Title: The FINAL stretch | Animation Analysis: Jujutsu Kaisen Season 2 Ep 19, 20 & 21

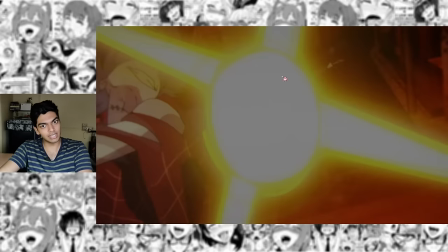1227s
So the camera rotation also works alongside the direction in which his effects animation is rotating which is why the shot transitions so seamlessly.
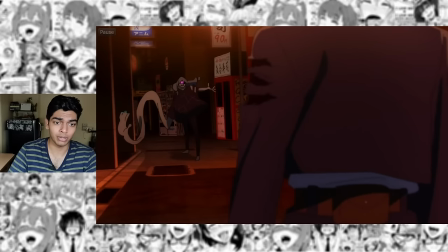1236s
Yoto loves his old school designs as well the way he's drawing Maito here. Yoto absolutely does not hide its influences.
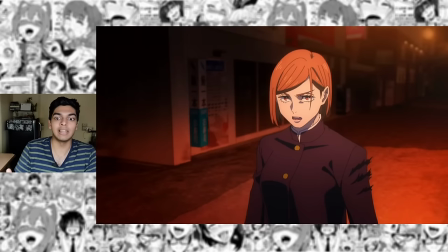1241s
This cut, you might think it starts off as a relatively simple looking shot, but then it, look at that.
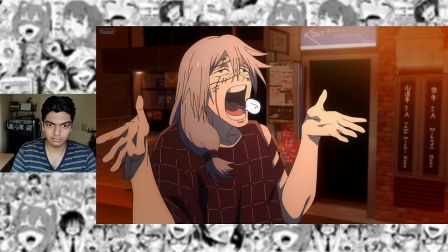1247s
Exceptional foreshortening, once again, the drawings are so good. This again, I doubt it was anyone else's ideas.
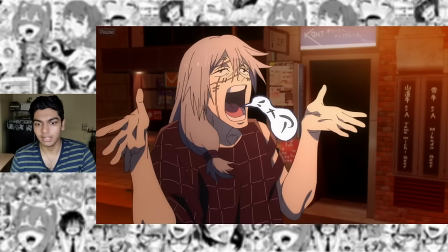1253s
The idea of Nobara's nails piercing through the speech bubble. This is Studio Gainax comedy, and it was definitely done by Yoto.
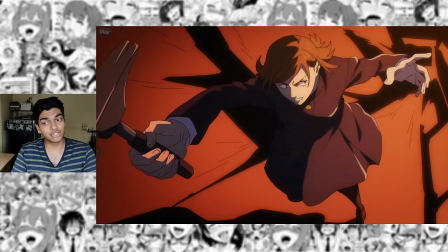1260s
This cut is one of the highlight cuts of this episode. It's extremely well done, dense, and super, super complete.
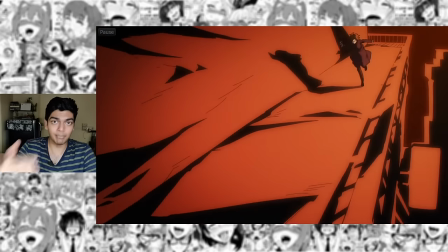1265s
So, while the movement of Nobara, again with the foreshortening, amazing, the perspectives are great the background animation is what truly carries the scene it is absolutely exceptional the way the shading
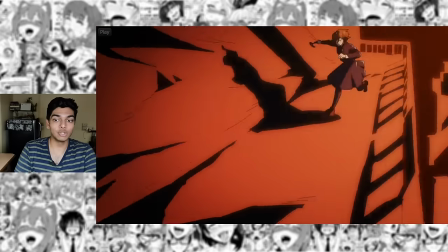1274s
is done here and this is a pullback it's not a zoom out the camera is being physically pulled back and when you
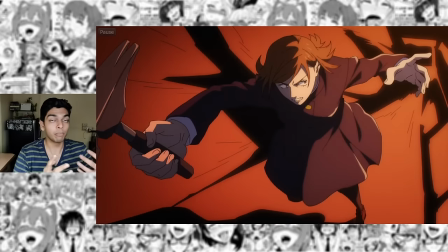1280s
do that in animation it's doubly difficult because for a pullback it needs to be an animated zoom out you need to animate the background and yeah that's why the background here is fully hand-drawn by Yoto the way he's playing with line work the shapes here with the backgrounds it's just so beautiful
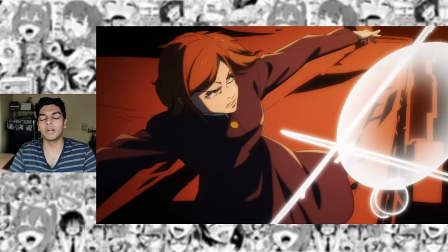1293s
like the shadow of nobara here very unique looking shapes we see another homage to yoshinori kanada that's a kanada light flare again incredibly well animated cut everything
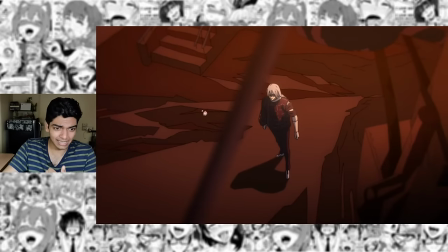1301s
here animated by yoto exceptional background animation look at how detailed the floor is here as well all that miyajima storyboards keep it very engaging it's not
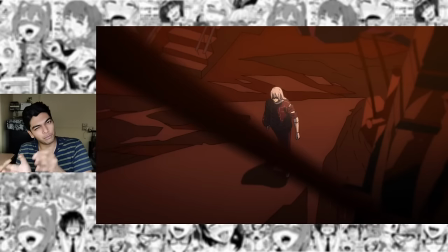1309s
just a push in with the camera you also have an auto focus nail in the foreground here but because it's blurred you end
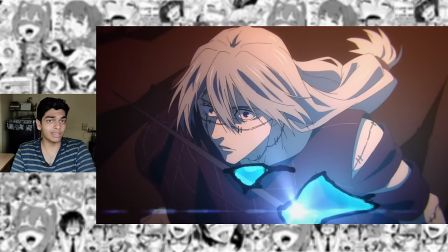1316s
up naturally focusing on mahito and the background animation all of these drawings i'll say once again they're really really good and i wouldn't expect them to be this good in
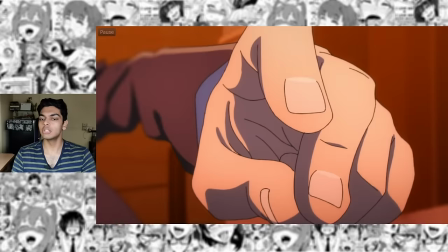1323s
this schedule this is another zoom out here really well done zooming out the zoom out is synchronized with the snap yoto's effects animation are so
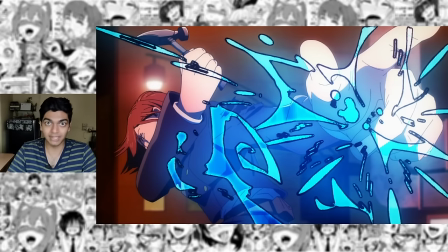1330s
nice man do i still need to talk about the foreshortening and the perspectives i might sound like a broken record at this point but yeah another camera pushback
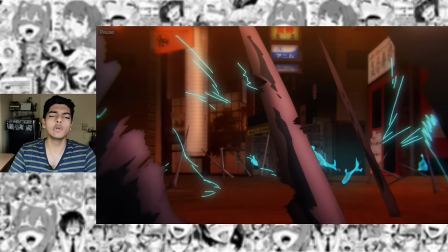1337s
with all the nails the shading on every single individual nail looks so good using impact frames transition to the next scene the cursed nails
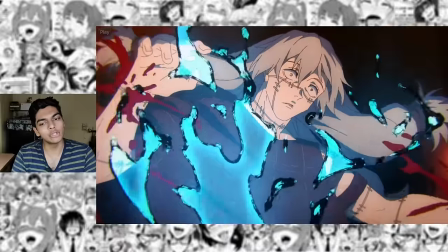1345s
just shooting upwards now i don't know if this scene it did not make it to the doga man looks like it lacks in betweening but hey expected i love
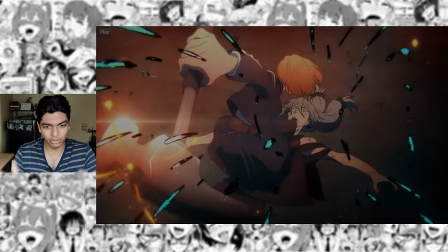1353s
this backhand as well another extremely cool cut with all the principles of canada style animation look at the perspective on maito's face
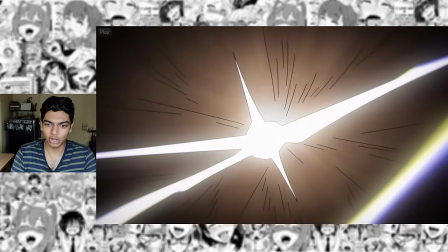1361s
here it already starts off as complex but then he just warps it and the shot just carried forward with the effects animation look at that drawing it looks so good look
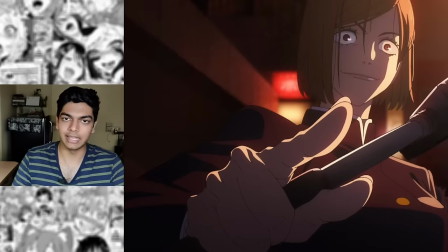1370s
at that drawing it looks so good look at that drawing you get the idea we get maito's poe so maito is looking up here and then
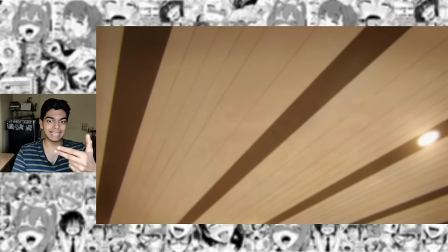1375s
he's looking down right his gaze is slowly coming to eye level so that's what we're seeing here this is Mahito POV that we get to see.
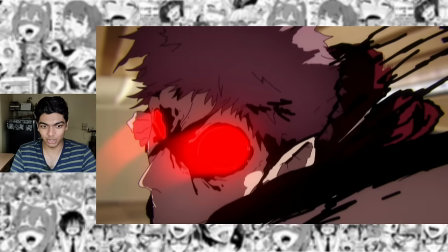1381s
And if you're Mahito, this is not something that you want to see coming towards you. And that's just so well drawn.
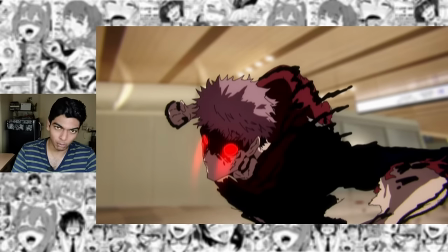1386s
Kosuke Kato's artwork is just absolutely phenomenal. He did do some corrections in this episode as well.
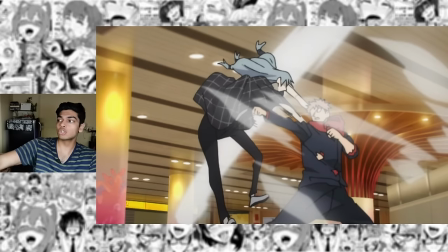1391s
So yeah, Kosuke Kato takes Kannada style approach to 11. No one does it like he does it.
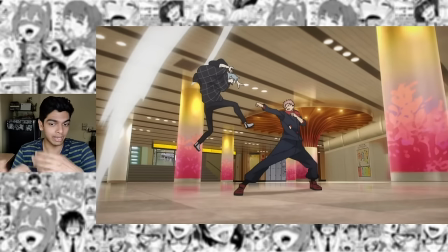1397s
I'll also specifically be mentioning Kosuke Kato when I eventually do make the Kannada style animation breakdown as well.
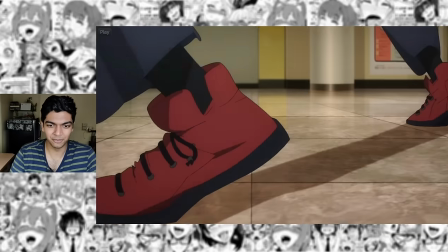1402s
Look at the footwork here. So cool. So well animated.
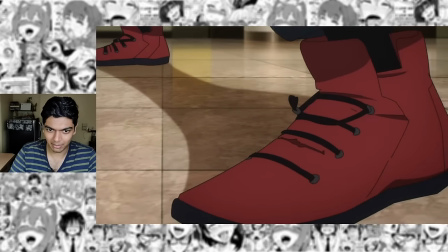1405s
The change in the perspectives of the feet smeared here and then coming close to the camera then the shuffle between the feet oh so good i
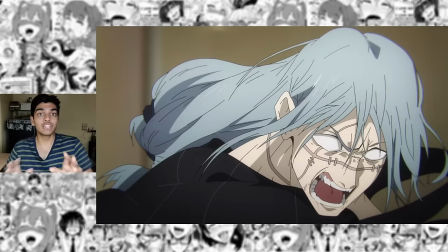1412s
would be surprised if reference wasn't used for this i'm not saying that as a bad thing or using a reference is not cheating or anything it would
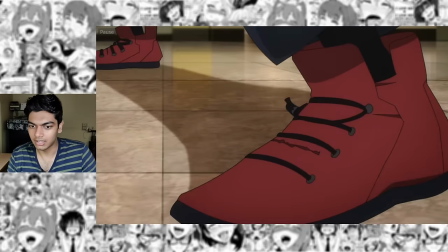1418s
only make it cooler if this was referenced honestly because that just means that he's referencing footage and using all of his animation principles to make it look
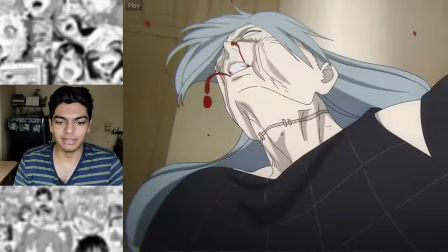1426s
so appealing and yeah the flurry of blows what do we even say about this uh it's good the choreography is of course what carries the scene
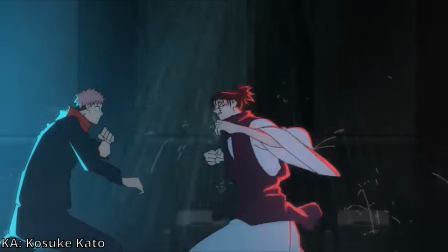1434s
kosuke kato made one of the best choreograph scenes in this entire show and then he said I'll fucking do it again.
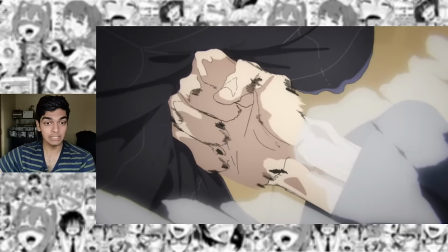1439s
So what makes the flurry of punches here feel so strong? Why is this animation so good?
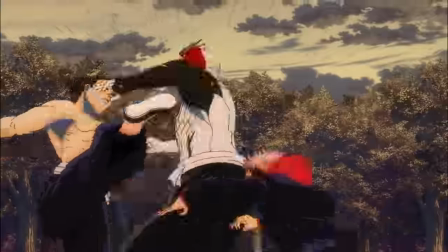1444s
What is being done here to make the punches look so powerful which was absent from episode 20 of the previous season where the punches feel like they have no impact whatsoever?
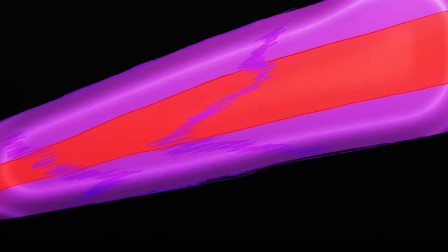1453s
So Kosuke Kato was always good at drawing incredibly powerful punches. Look at how many frames Shimazaki is being held for before he's just thrown away into the next cut.
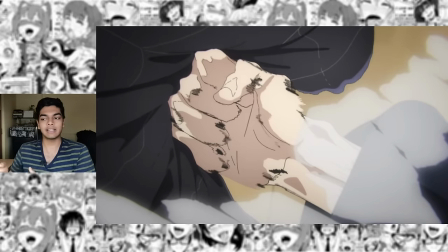1462s
Similar things are being applied here as well with a difference that is he can't spend too much time in anticipation not too much time in
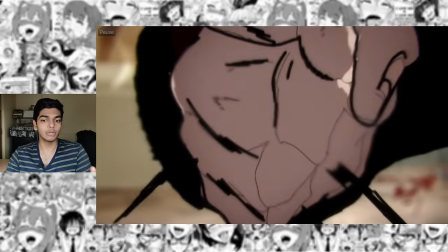1468s
build up and release because these are a flurry of punches right so what kato is doing here is that he's making maito bouncy what i mean by that
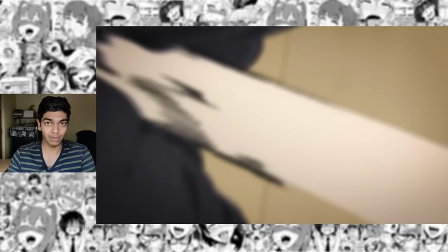1474s
is every single punch that yuji lands on maito will be incredibly smeared and look how much yuji's fist is pushing maito's body inwards
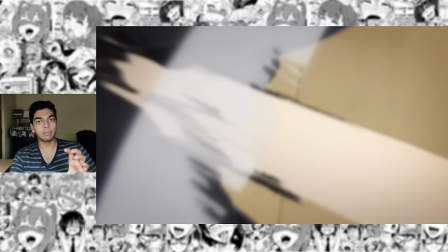1484s
that is then followed by effects animation that's like a ripple effect so all this inside portion
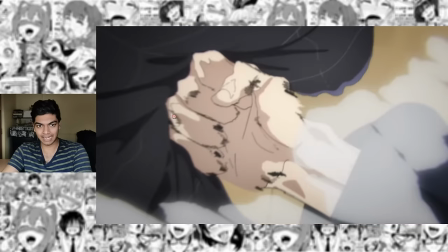1488s
that's pretty much exaggerated yuji's fist is actually over here not over here so
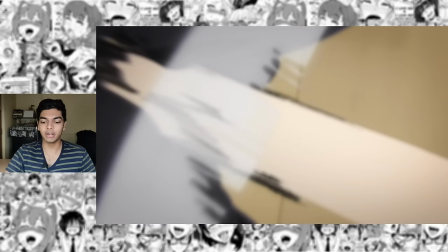1493s
now once the punch is done this is basically the pressing of the trigger in a pistol and now everything's settled down no movement but now the
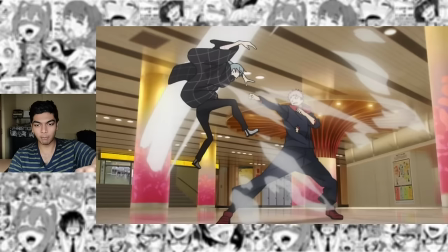1501s
bullet needs to come out so now again effects animation and then boom my toes just thrown away tons of beautiful effects on screen and look at these
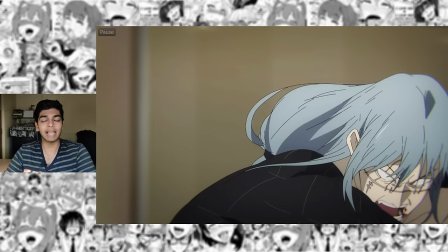1509s
poses the poses look so nice and those techniques are applied to literally every single punch which
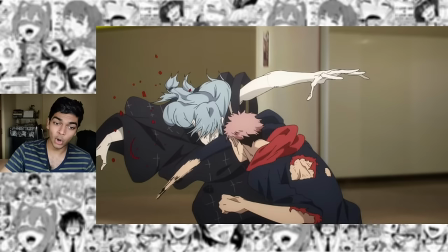1516s
is why this looks so satisfying i especially love this one the hook to the body this time he's mirroring Yuji's entire body.
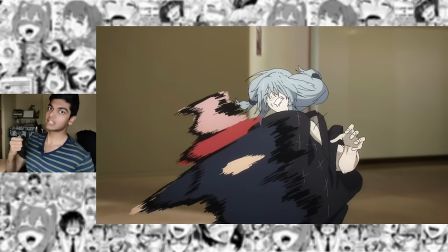1522s
It's not just the fist. Yuji's entire body is turning which is how you punch. You don't just do a hook like this.
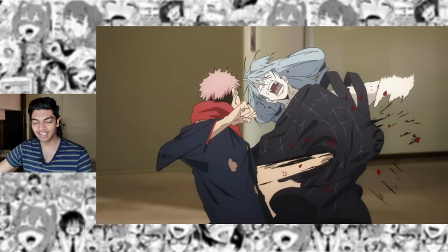1528s
You do a hook like this to get maximum power from your hips. Look at how far Yuji's fist is going inside Mahito over there. The impact can literally be seen on the other side. That is Yuji's fist bulging out from the other side of Mahito with more line strokes to emphasize the power.
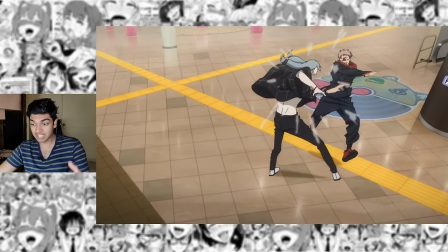1543s
Reminds me of that Norio Matsumoto sequence from OG Naruto vs Sasuke. it really is a different level of talent to know exactly how many drawings you need.
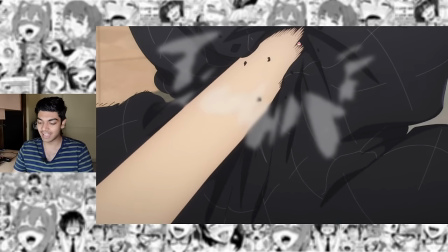1551s
Yuji's fish is smearing in. The impact is all the way in there but then it just comes back settles back.
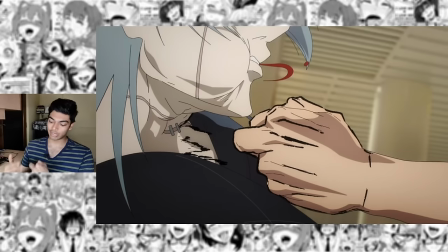1557s
Yuji has his middle finger sticking out slightly so as to not break his knuckles when he's just pummeling Mahido.
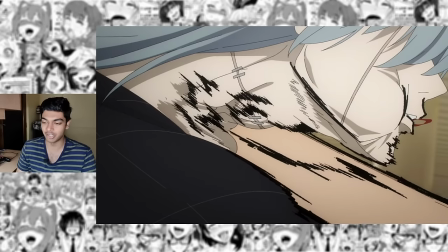1562s
That punch would obviously kill a person. Once again it's a smeared fish coming into your screen.
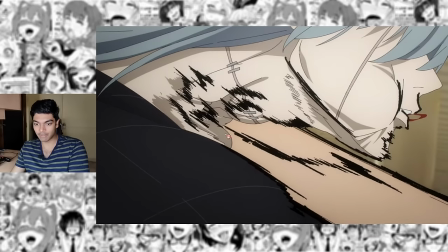1566s
The connection is actually all the way here but then it travels all the way to the other side of the screen and then comes back to
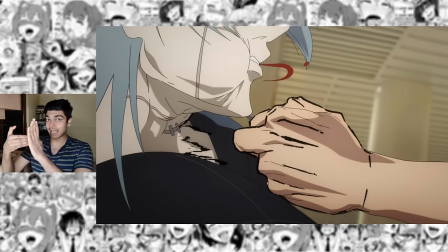1573s
a neutral position which is the center of the screen so while the impact is happening over here the fist is carrying mahito's neck all the way over
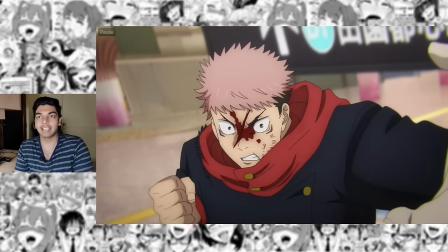1580s
here and then returns to a neutral position again just exactly what he's been doing for all of these punches yeah i mean all of this feels so
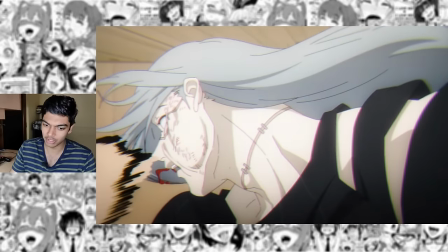1586s
powerful playing with timing as well mahito is pretty much still in slow motion but then we have yuji's regular speed fish just coming into the screen
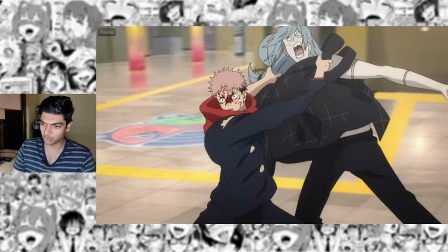1594s
grabs mahito by the hair and the collar one two three four five six seven eight seven frames
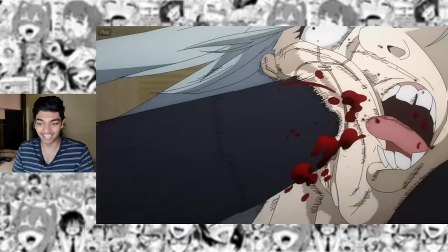1599s
of build-up to then releases extremely chaotically it really just keeps going whenever you feel like it's gonna stop.
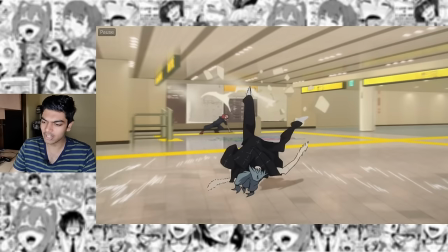1605s
I love how he's making the background a little bit extra dynamic here just by adding these simple lines. There's no background animation here. It's just a zoom out with the background but just these lines that he's drawn on top of the background just adds some extra bit of dynamism there which is really good.
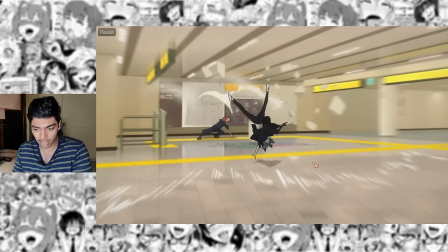1619s
It sticks out in a really nice way as well like the color. It's just white lines. It pops very well.
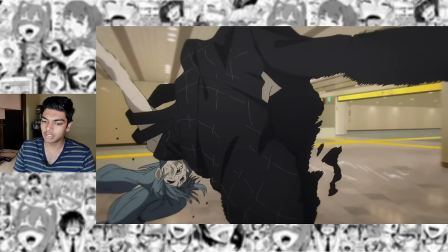1624s
All of these poses that Mahito does while tumbling towards the screen again just really really wonderful.
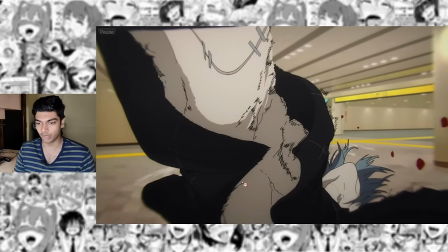1629s
I mean look at just just one individual drawing. Look at how perfect the perspective is here.
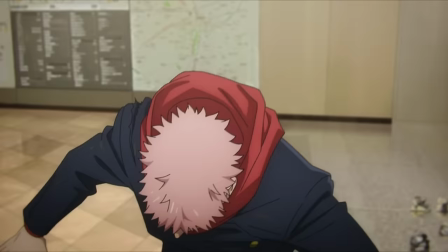1633s
Love this little move the uj does it's so nice it's so quirky when put into animation and now this is full background animation and god
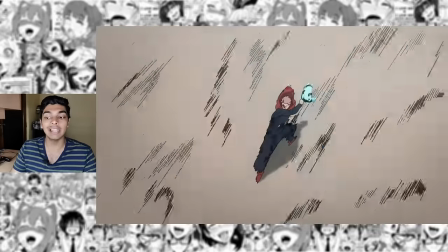1641s
does it look great it's unfortunately dimmed at the very end there again uh the layout plays a very important role here because uj is not actually sliding down
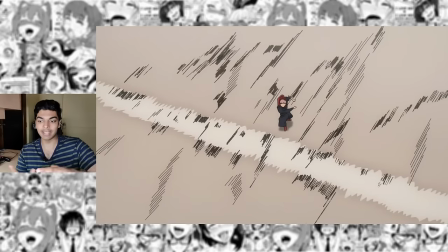1649s
he's just moving straight but by composing the shot in such a way that it looks like uj sliding down that gives us a false idea of momentum it
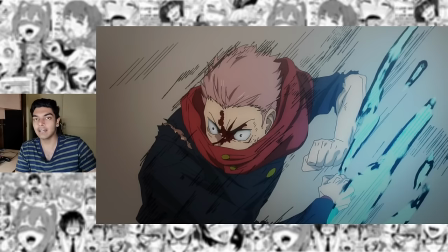1657s
feels like gravity is helping uj move forward that fake idea gives us the sense of exaggerated speed here which is what they are going for.
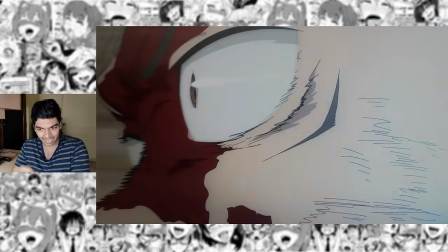1665s
A smeared face that pretty much goes back and forth and then transitions to the punch.
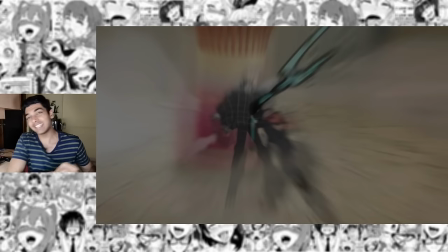1670s
So these frames over here it makes it look like Yuji's fighting against something and pulling something towards Mahito.